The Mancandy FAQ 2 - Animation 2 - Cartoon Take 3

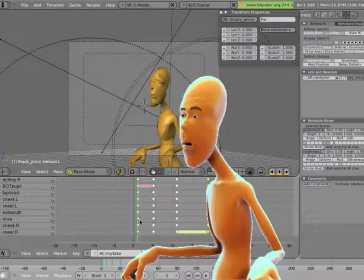(0:04)
Well, now we have our basic four poses.
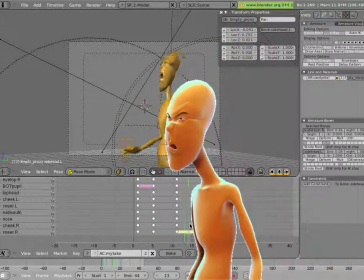(0:08)
Let's see what we can do to make this a little bit less floaty and a little bit less nice to a little bit nicer to watch.
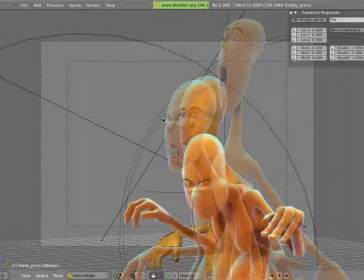(0:17)
And let's maximize it and play it through and kind of like have a look at what the kind of things we can do.
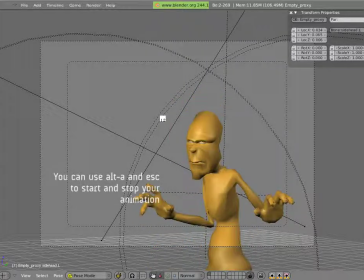So the overall timing is okay. The motion's all right.
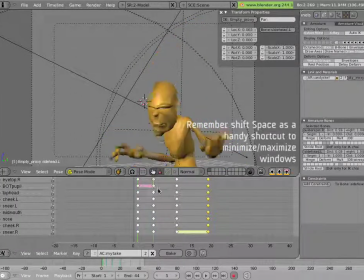(0:37)
One thing that might be kind of nicer is if the anticipation registers a little bit more. So everything doesn't just have the same weight, anticipation and the accent.
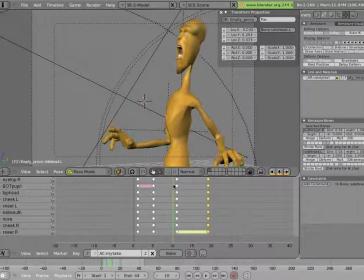(0:52)
The accent probably should fly by pretty fast, especially considering it's so exaggerated. So let's do a really simple trick.
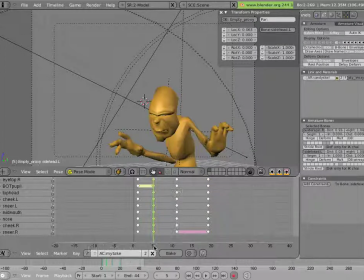(1:05)
We'll copy the anticipation pose, Shift D. So we right click right underneath it in the numerical area of the action editor. So we select all those keys in the line. Make sure that all your armature layers are visible, of course. Shift D, hold down Control, and move everything one frame.
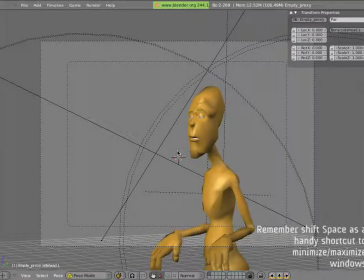(1:26)
And so now that I don't know if you can see that as I play it back here,
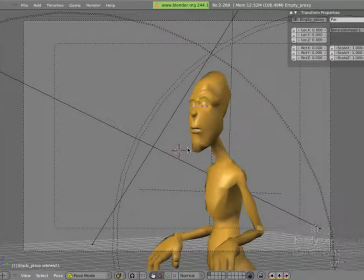(1:31)
but if you play it back in your blend files, you'll probably be able to see it, that the anticipation just registers a little bit more because it's on twos basically. It's got two frames instead of one.
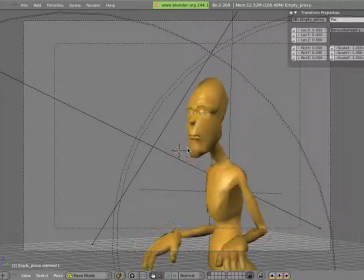(1:51)
And that's all I'm going to do in terms of broad full pose animation. Now I'm going to go down into each part of Mancandy's body
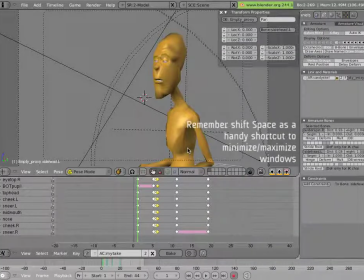(2:03)
and start doing more detailed breakdowns for the motion.
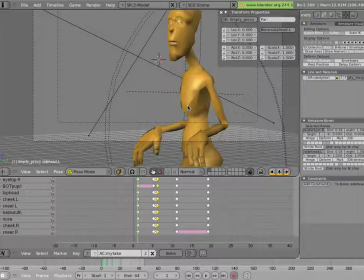(2:07)
And I'll do a few of these, and then I'll show you one example of how it is when it's done. And basically, there really is no limit at this point to how much you can start pushing an animation. So you can really kind of work it after that point quite a bit.
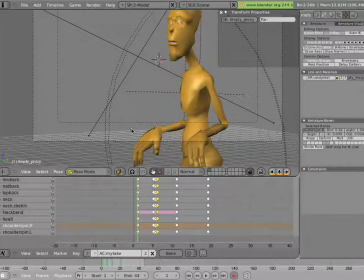(2:23)
So let's look first at our torso. I'll turn on the layer where the armature is. So let's have a look at how our torso can work. Well, the chief thing that
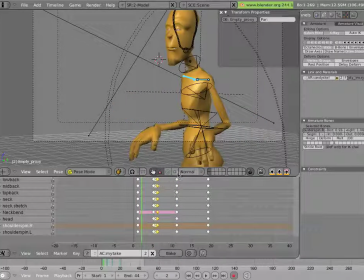(2:38)
I'd like to play with here is sort of the timing of how things move and how things kind of break down. So we can actually do like at least a halfway breakdown between some of these poses and get them kind of nicer.
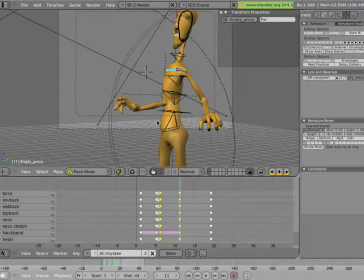(2:54)
So like for instance, with the body kind of up like this, instead of having it all come down into this pose, we can have it in the middle come down, but have the head kind of delayed after the rest of the body.
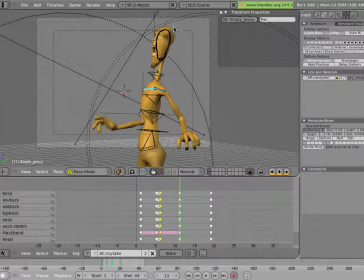(3:11)
So we can see that the head kind of ended up here at the end of this pose, and is down here at this one. So it would be nice here if it was kind of like drawing an arc
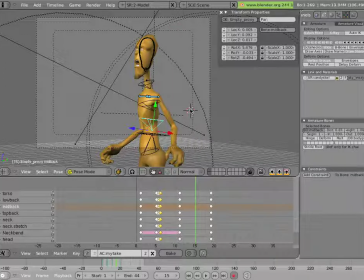(3:26)
in the locations of all these bones between that top pose, shouldn't move the cursor too much, and the final pose over here. So we can do that by just moving this down,
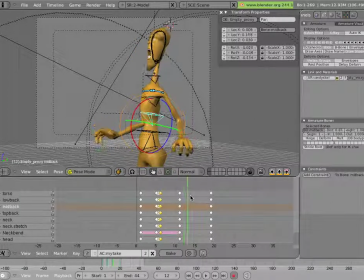(3:45)
and I'm still moving the cursor too much, but it's still about right. So I can move this down, rotate it a little back, rotate this a little back, rotate this a little back,
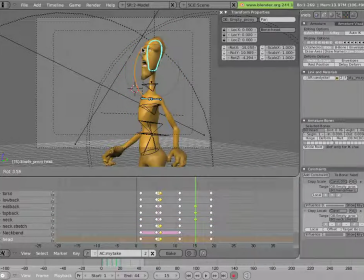(4:02)
oops, rotate the head so it's an arc with that.
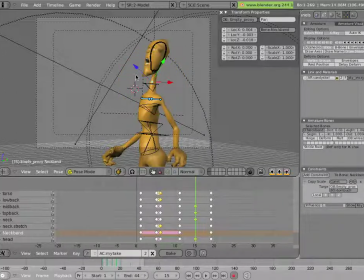(4:09)
Can even use this little bone here to pull that arc a little bit more. And if I put the cursor up here so I can see it,
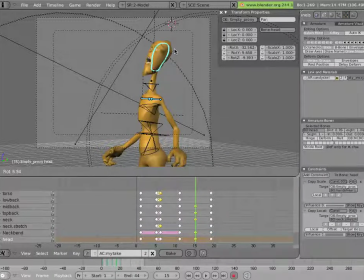(4:28)
I can rotate the head so it's in line with that, and I can even delay the unstretching of the head so that it
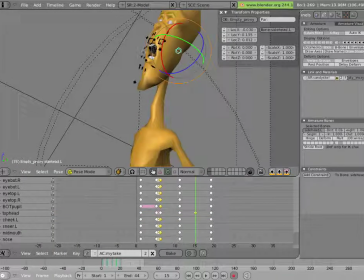(4:44)
kind of works along that line. We'll select these. Oops, that's just the camera clipping, making things look a little scary. And pull these up like that.
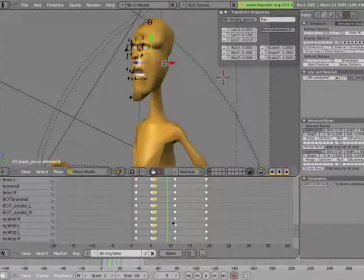So even though I didn't actually double up that pose,
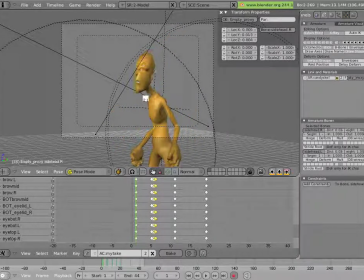(5:18)
I did kind of make it a little bit more rubbery there.
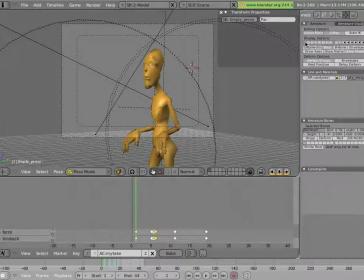(5:32)
And we can do more little games like this. So for instance, as he pulls into this kind of hold pose, I can pull his torso down
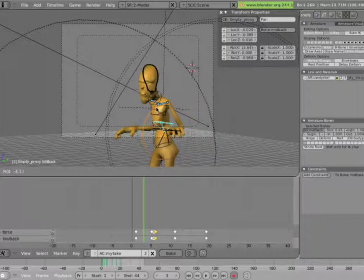(5:51)
a bit earlier and have it pull his head into that pose a little bit. And I'll delay his neck and I'll delay his head by rotating it back, and then
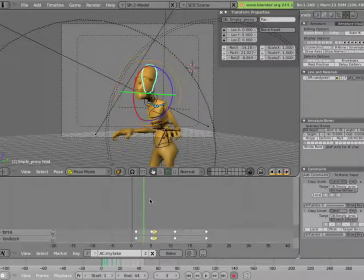(6:11)
it's just a little bit more pleasant emotion. And I can even have this guy go a little bit further down here in this frame,
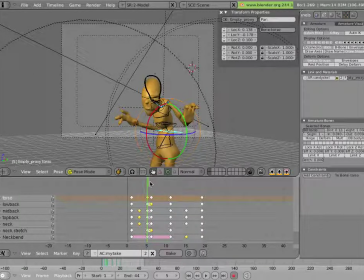(6:24)
then pop up, and let's introduce some liveliness into here by scrunching this up a little bit further, so the delayed head maybe continues to move just a bit.
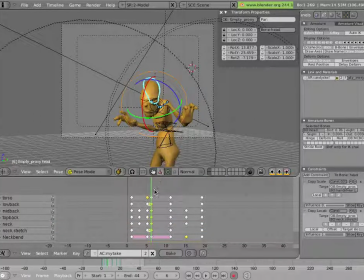(6:39)
And really tiny motions here, because we're only talking a frame difference here. So
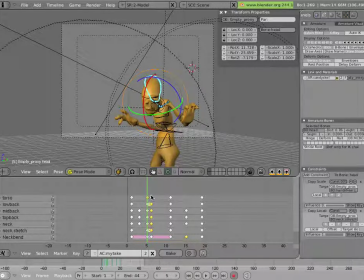(6:54)
and I think I did too much, so I'll just move this. I think this guy is moving a bit too much here.
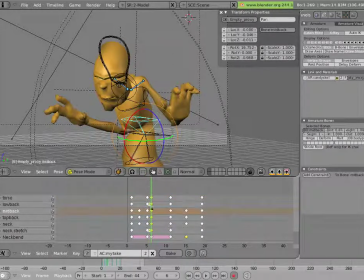(7:12)
See that? So I can just fix that.
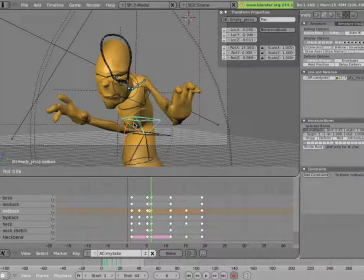(7:29)
I can actually oppose the head motion a little bit here. Yeah. So there's just a little bit of life in the hold, but you don't want to do too much, obviously.
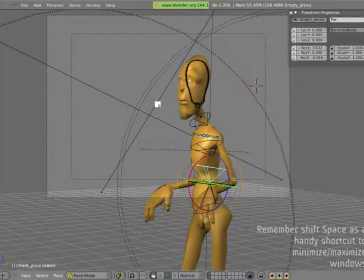(7:40)
First of all, because it's really fast. It's only one frame. And second, because a hold should still be a hold. You shouldn't change it into something else while you're working. Make it into an animation of some sort.
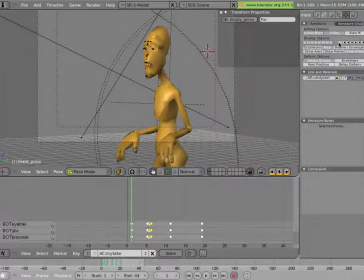(7:53)
We can also have fun with the facial bones. We kind of did a little bit of that earlier, but we can have things happen in different orders.
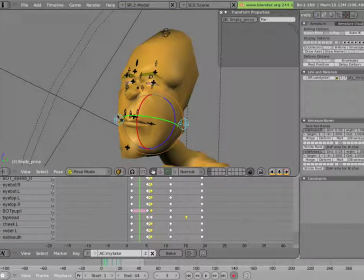(8:09)
So for instance, we can have the eyes compress before the mouth does, for instance.